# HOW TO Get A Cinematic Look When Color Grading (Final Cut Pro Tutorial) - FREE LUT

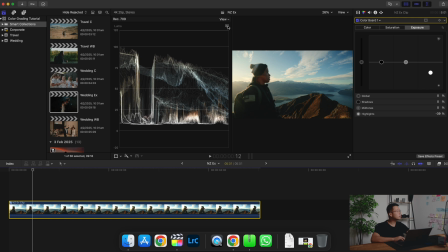(4:09)
So if you click Command 7 and make sure you're on waveform and luma, and right here you can see basically a wave graph over here. So this is basically an exposure graph. It goes from 0 to 100.
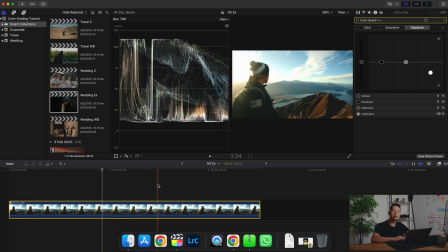(4:26)
As you can see, before we adjusted the highlights, the waveform is clearly over 100. So what that means is anything over 100, we're losing details in that frame. So what we're gonna do is we're gonna bring it all the way back so that it's just below 100.
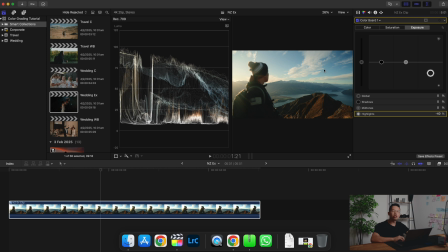(4:46)
So in doing that, you're saving as much detail in your shot as possible. Same thing with your shadows, right? If the waveform is going beyond 0, you're kind of losing details in the blacks in your frame. So what you want to do is to just to bring it before zero.
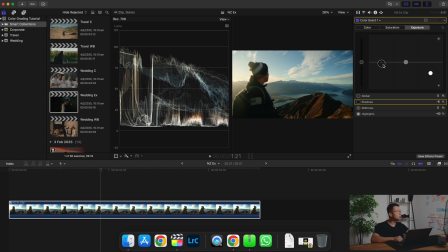(5:05)
And there we go. So that's a very useful tool to use. And last example, right here.
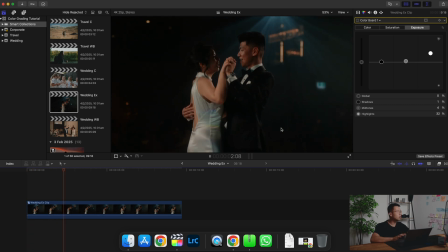(5:12)
Again, this is a really nice shot, but it's a bit too dark for me. So go to color board. Try raise up the exposure. I don't want to raise it up too much because when you raise up the overall exposure, you're going to raise up the shadows as well, which is not what we want.
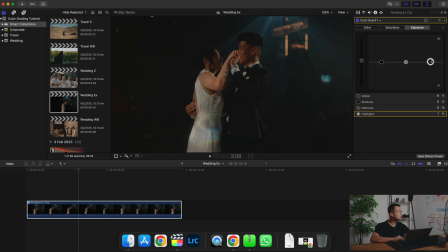(5:31)
I want to keep that nice contrast going. So I'm just going to raise up the highlights. Look at that. The skin's getting brighter. Her dress is getting brighter. And I'm going to raise up a little bit of that mid tones. I'm going to just lower back the shadows. Look at that.
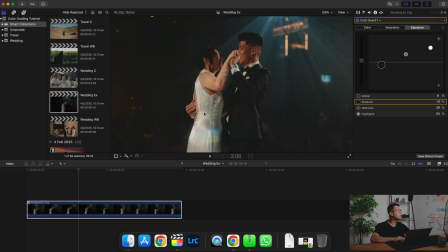(5:50)
Look at that. Beautiful. So this is without the adjustment.
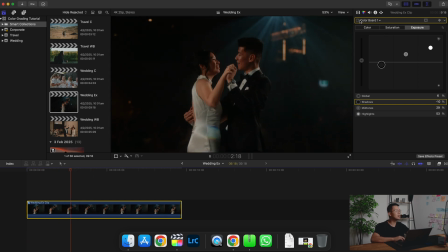(5:56)
It's just nice and dark. Well, it's not nice, but it's just dark.
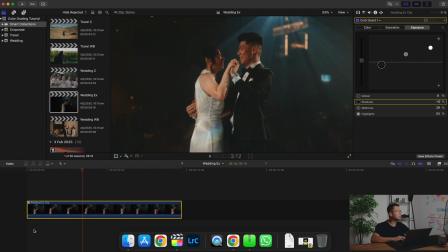(6:02)
And then this is with the adjustment. Beautiful. The second ingredient is white balance.
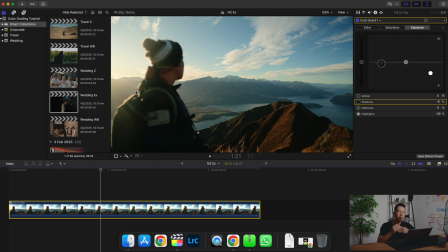(6:11)
White balance is basically the temperature and the tint of your footage.
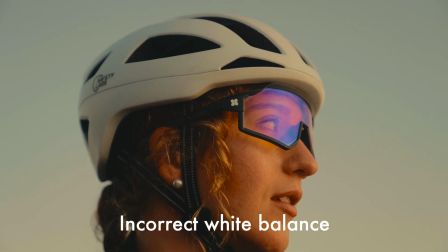(6:16)
If your white balance is incorrect, oftentimes you're gonna get really unnatural looking skin tones,
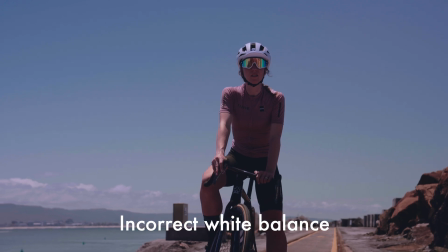(6:22)
and the things that are supposed to be white in the frame, it won't be white, and that's gonna look quite unnatural.
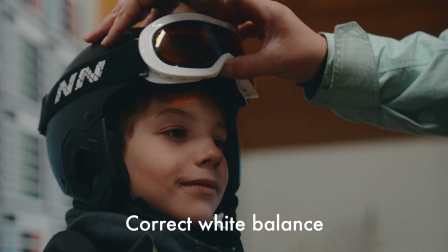(6:28)
In most cases, having the correct white balance is super important when color grading your footage.
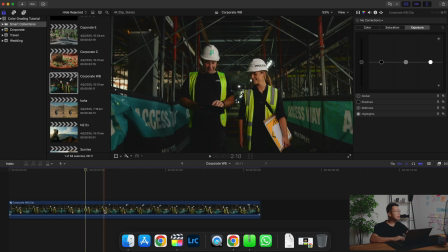(6:34)
So in this shot, as you can see, the white balance is actually decent. Our camera was on auto white balance and this was the result of it.
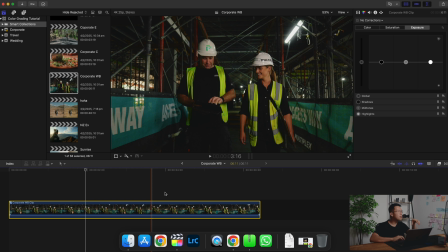(6:44)
It actually doesn't look too bad, but as you can see a bit from the skin tones, it does look like it's a bit yellowish.
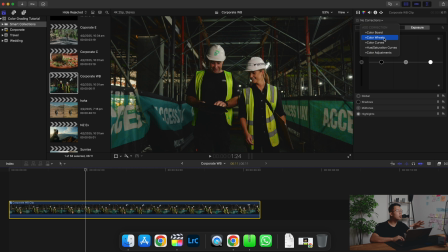(6:51)
So what we're gonna do is we're gonna go over here, we're gonna go on color wheels, and at the bottom of color wheels, you're gonna see temperature and tint. For temperature, if you move towards the left, you're gonna make the image more bluish. If you move towards the right, it's gonna make it more warm.
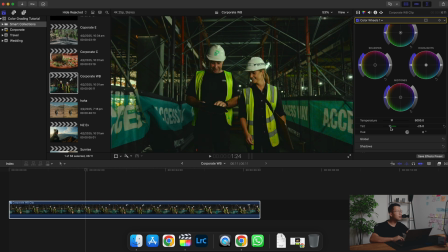(7:10)
Regarding the tint, if you move towards the left, you're gonna make the image look more green. If you move towards the right, it's gonna be more purple. All right, so what we're gonna do with this image is we're gonna make it more bluish.
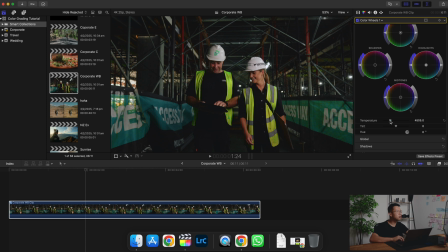(7:26)
I'm just keeping an eye out on the hard hat here to make sure that it's gonna be as white as possible, because this was before. Like it's white, but I can see that it's a little bit green and yellowish.
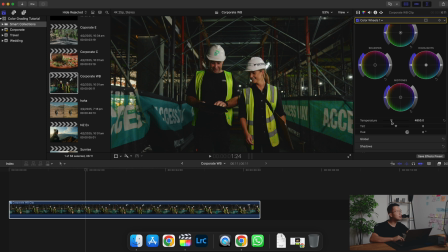(7:40)
So I'm just gonna move it towards the left so it looks completely white. Just a tad more. Beautiful. And let's see if I need to adjust the tint whatsoever.
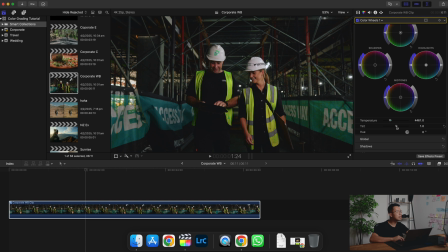(7:57)
I'm actually gonna adjust the tint 1 point towards the right so that it looks more purple.
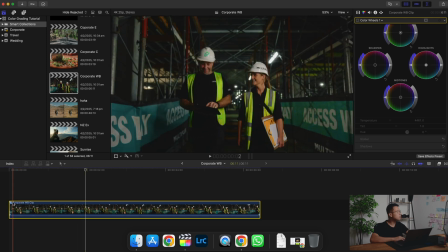(8:04)
And you can have a look at the difference here. So that is without the white balance adjustment. And this is with the white balance adjustment.